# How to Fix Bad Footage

Okay, imagine you have been out shooting. It's been a long day and you come home, you're happy, you look at the material on the monitor, but then you realize that the video and maybe the sound wasn't as good as you thought. Maybe even horrible. Well, you're not alone in this situation, but luckily there are ways to fix both your video and sound in post. Let's have a look at it in this video.
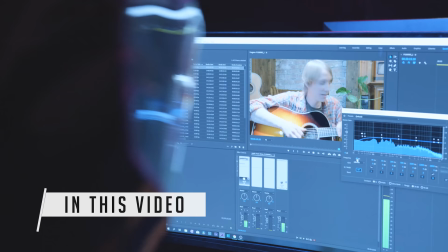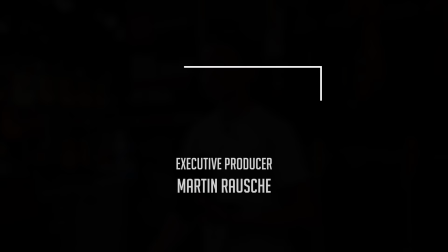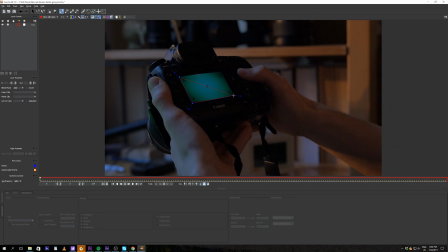As editing softwares continue to evolve, it's easier and easier to access good tools to manipulate and fix your footage in post.
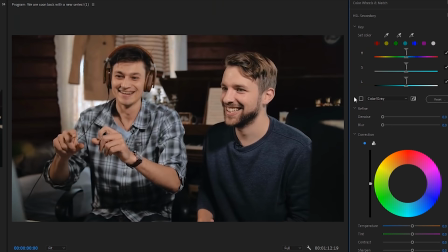This do however only work to a certain extent, as you lose quality the more you adjust your footage.
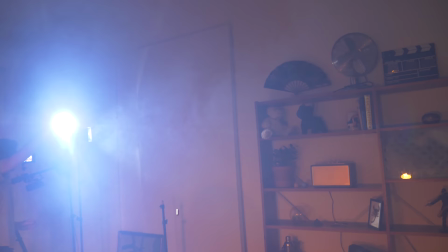Having as good material as possible from set is no doubt the best. In our previous video we showed this by using the teal and orange effect on set, rather than grading it in post. I will add a link to that video in the end of this video. But that's not what this video is about. How do we save bad footage in post? Well, it's hard to tell without seeing any video. So we need some bad footage, but where do we get it? It's not that hard, Anders. You just need somebody who doesn't know how to use a camera. Like this guy. Hi. Hi. Isn't that a bit rude, Thomas? No, no, no. A bit, but it's okay. Okay, and you've never filmed before? No. You don't have a camera? No. And you want to be part of the video? No. Yes, I mean yes. Great. I've found this awesome location just outside this office. And it's a guitar store. And you are going to use, Simon, a GH4 with a Rode Videomac Pro. Your task is to make a little video about that store. Okay? Anders, you are going to edit this material in one hour as best as you can. Okay? And to make this video a little more entertaining and educational, I think you, Anders, should give Simon some advice on how to shoot as a beginner.
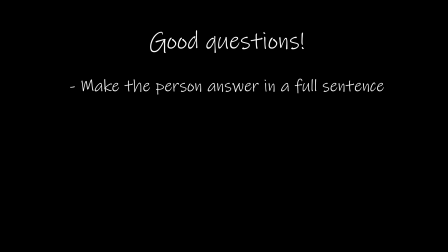While Anders is figuring out his advice, let's take a look at the questions. Okay, so we want questions where the person can answer with a full sentence. Like, can you tell me a little bit about your task here at the store? And what do you sell? We don't just want yes and no answers.
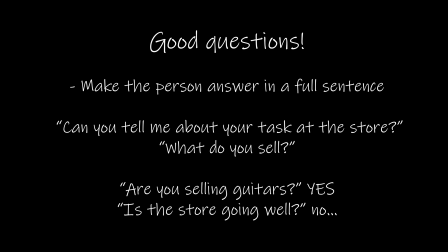Like, are you selling guitars? Yes. Is the store going well? No. OK, so here's the store. I'm going to give some advice in just two minutes. Just a minute. Two minutes, OK. Set, go. OK, first, when you come in, talk with the employees or the guy you want to film.
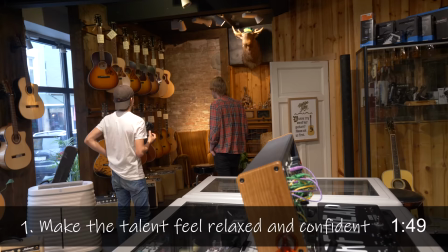Get to know him a little bit before you start filming, so he feels confident and relaxed, that's really important.
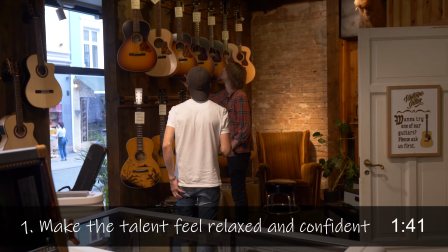So just make him show you around the store first and make him talk about things he knows, because then he feels confident and relaxed.
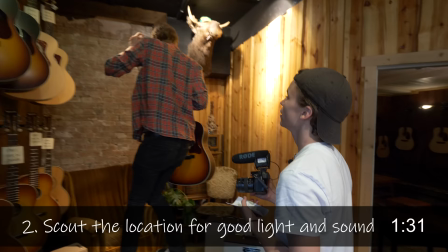And then also you can then see around the store where it's good light, because light is important, and also places where it's a little bit more quiet, because in the entrance there's a lot of noise from the streets,
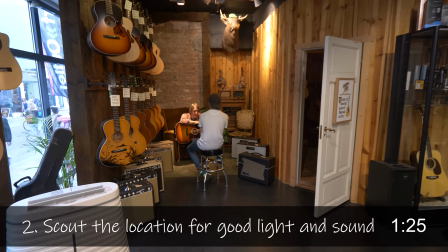etc., when you take the interview. so first after that you have the interview that's the thing you do the first after the location scouting or looking around remember
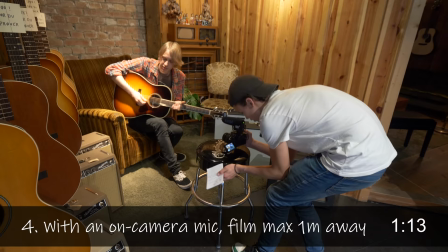to stand quite close like just maximum one meter away because the microphone and needs to get close to get good sound have the camera and
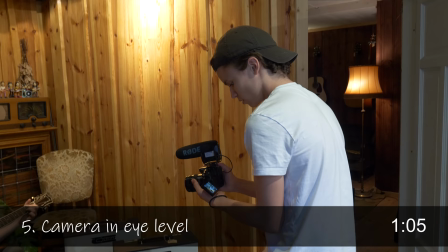eye level so it's not too low not too high but in the in the same as his face make him stand a little bit away from the background so we get a little bit of depth not too close to the wall and and make sure there's some light hitting his face, because we want to see him clearly. After that you shoot, when you talk with him, just nod your head, show that you're interested, but don't say anything because I interrupt the sound. And then you shoot the B-roll, because you don't know what he's going to say.
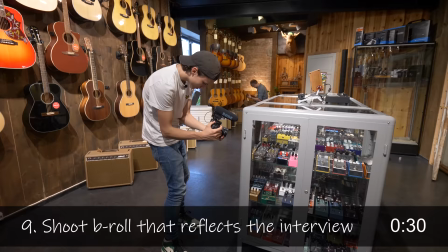That's why you do the interview first, because then you can shoot some footage afterwards that reflects what he's saying.